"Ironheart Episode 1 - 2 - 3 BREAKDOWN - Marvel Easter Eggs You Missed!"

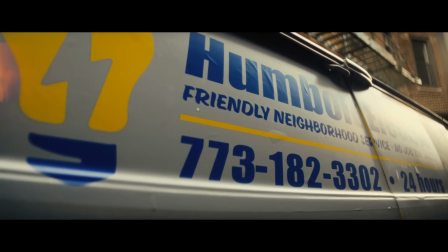12:21 Next, we meet the Hoods gang hiding in a van that promises friendly neighborhood service, maybe a nod to the friendly neighborhood Spider-Man.
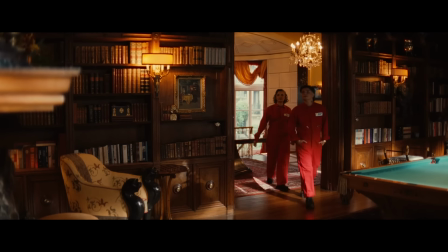12:28 2 of the gang members are called the Blood Siblings, but I think they could be a nod to the Blood Brothers, a pair of alien villains from the comics.
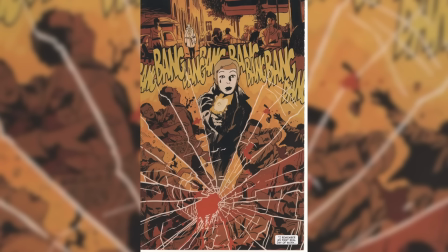12:34 One of them is named Clown, who is an absolutely brutal assassin from the Matt Fraction Hawkeye run,
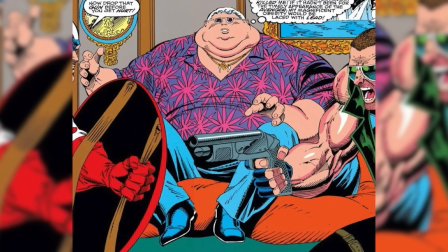12:39 and Slug is also a gangster supervillain who I think has nothing in common with the character in this show.
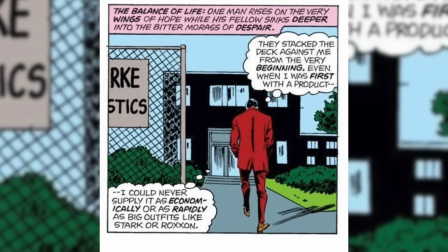12:45 And the great Eric Andre plays Stuart Clark, aka Rampage. Now, in the comics, he started a failing business called Clark Futuristics, and when his company collapsed, he stole an exoskeleton for himself and fought the Champions, a West Coast-based team that started in the 1970s. And actually, the Champions will probably be coming soon to the MCU as the super team that Kamala Khan forms while she's in California.
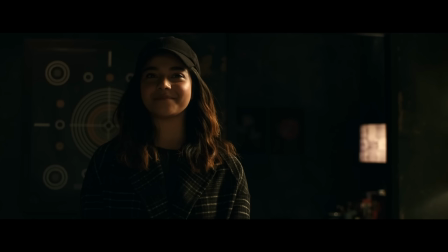13:05 What do you want? I'm putting together a team, and I want you on it.
Now, to get in the house, the Blood Siblings use a pyrotechnic called Dragon's Breath. Remember that for later, it'll probably be important.
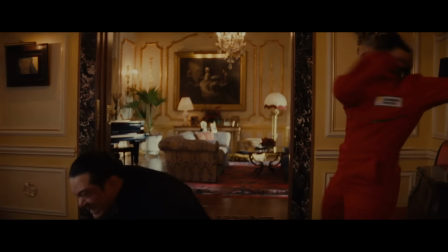13:16 And when the alarm goes off, everybody breaks out into one of those highly unrealistic movie fights where everybody is an expert in hand-to-hand combat instead of just pointing guns at each other.
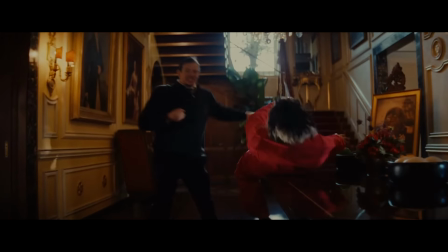13:24 But this slide across the table was very cool.
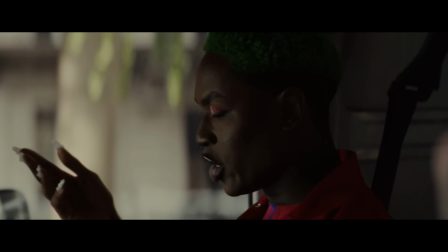13:27 The person in the chair in the passenger seat of the Hood's Humboldt electric car is played by none other than the legendary Shea Coulee, who is also from Chicago.
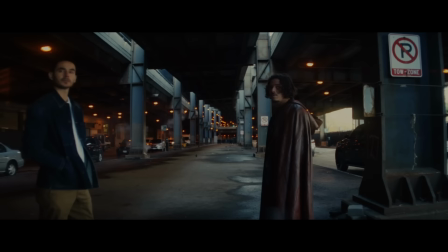13:35 My name is Shea Coulee, and I'm from Chicago.
Now, after they call the heist off, we meet the gang leader, Anthony Ramos's Parker Robbins, aka The Hood.
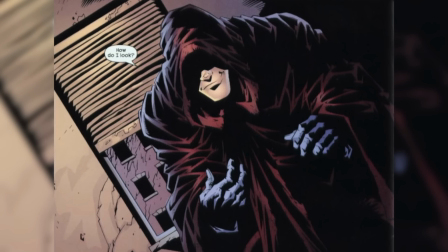13:44 Now, The Hood was created by Brian K. Vaughan, Kyle Holtz, and Eric Powell, and he debuted in his own comic, The Hood Issue 1. Now, I recently read this comic book for the first time, and it's pretty damn good.
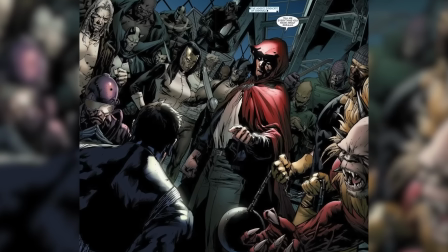13:54 I always knew The Hood from his role in Civil War, where he unites all the supervillains into one team that he leads.
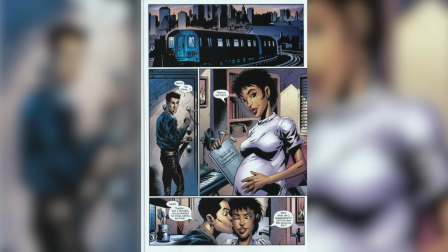14:00 But the comic book shows us that Parker Robbins was really a small-time loser, whose life was always split into good and evil halves.
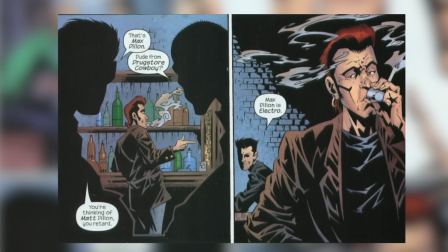14:07 Like, he visits a prostitute, but he has a loving wife at home. He idealizes the villain Electro, but turns down a job from a Hydra agent.
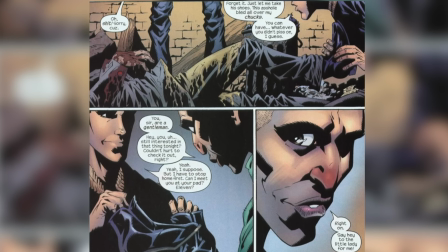14:13 And this duality plays into his powers, which have a demonic nature. See, he was an ordinary small-time crook who stole the boots and cloak of a demon, which give him powers like invisibility,
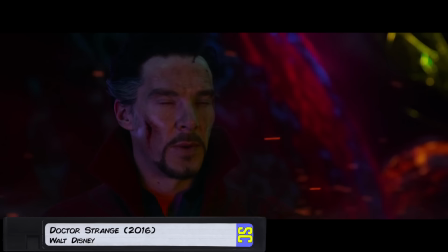14:22 teleportation, and enchanting his pistols to make them more powerful. But the cloak actually made him a host for the spirit of Dormammu, who you remember we saw in Doctor Strange.
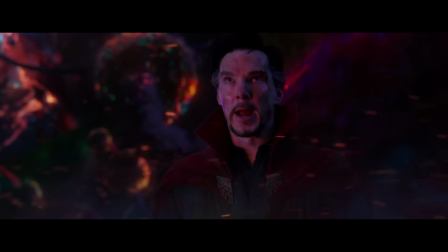14:30 Dormammu! I've come to bargain! Dormammu!
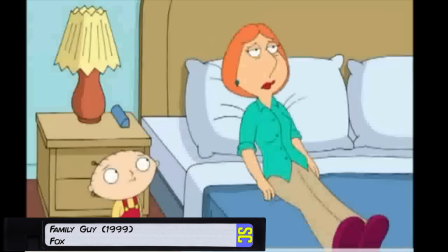14:36 Dormammu! Dormammu! Mommy! Mommy! Mommy! Mama!
And there are also strong mystical and demonic themes in this show.
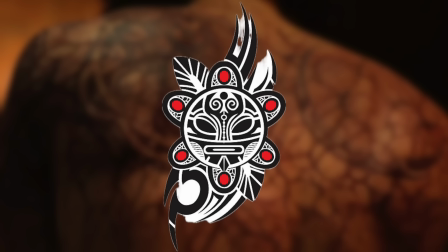14:43 Parker's back tattoos seem to be a stylized version of a Taino sun symbol, which is the name of the indigenous people of Puerto Rico.
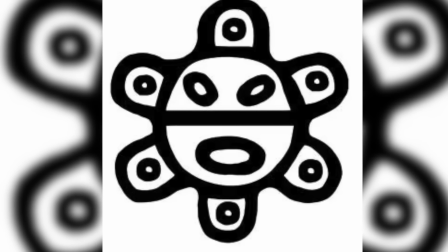14:50 The Taino sun symbol represents life, creation, origin of all life, and symbolizes inner strength.
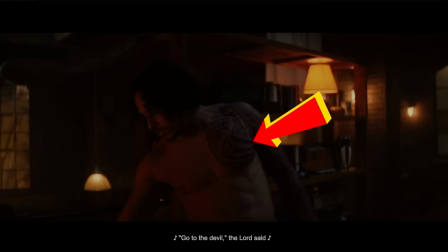14:56 Parker also wears the flag of Puerto Rico on his chest as a tattoo, representing the large Puerto Rican population within Chicago.
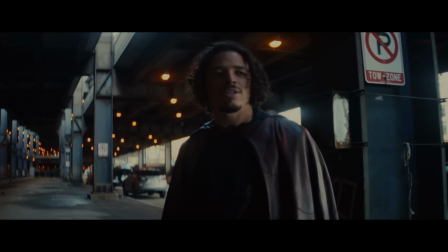15:03 So we go from the aborted heist to a doomsayer on the street.
Thanos was just the beginning!
Now, anytime we see a doomsayer like this in a movie or TV show, we're always meant to think that he's crazy, but there is usually a hidden importance in their words.
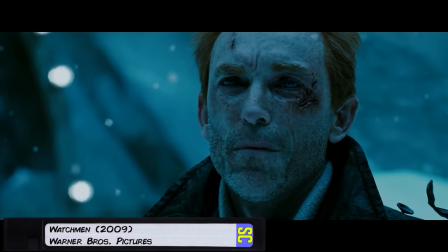15:17 For instance, in The Watchmen, the crazy doomsayer turned out to be Rorschach. Now that could be referring to the upcoming multiversal crisis with incursions, but more likely it's about a demonic entity set to take over the Earth later this season. And right when he says, "They can't save us this time!"
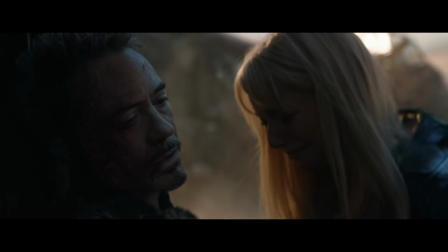15:32 Riri's faceplate drops from the sky, a way to say that sure, Tony Stark can't save you, but Ironheart can.
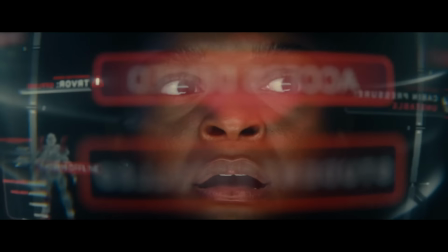15:38 After she's locked out of her armor, it begins to disintegrate, and I just love this whole sequence.
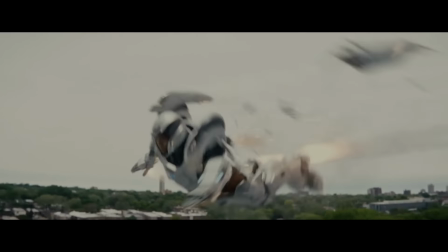15:42 Like, the entire scene is shot as if they actually had to film a person who was flying. It's like the team asked themselves, if we had to film a flying person, where would we mount the camera?
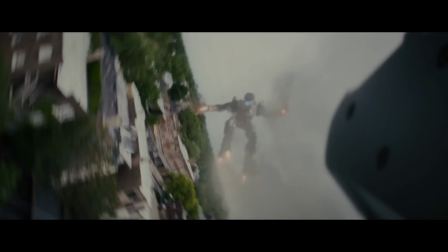15:52 And that's how we get this great shot where the camera is strapped to her legs as the rocket falls off. This kind of care in the CGI is important because subconsciously, we know when an effect shot would be impossible to shoot, and that takes us out of the illusion.
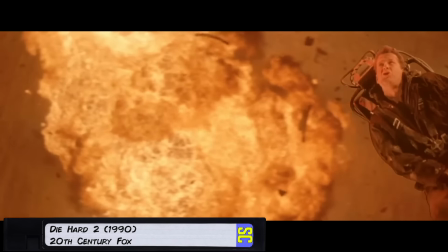16:04 Like this shot of Bruce Willis in Die Hard 2. There's actually no way they could have put the camera to capture that shot without visual effects, so it just doesn't feel realistic.
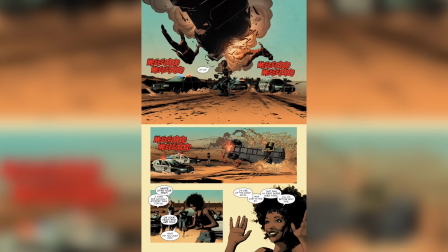16:12 The armor falling apart is also like her first mission in the comics, when her suit basically disintegrates after she punches a truck.
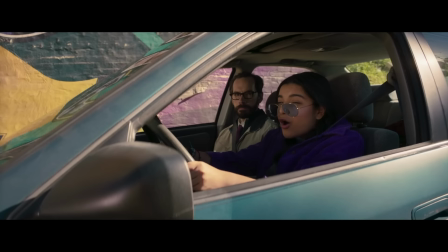16:18 And the title is done by creating words within the scene, and we saw this a lot in the underrated Marvel show Ms. Marvel.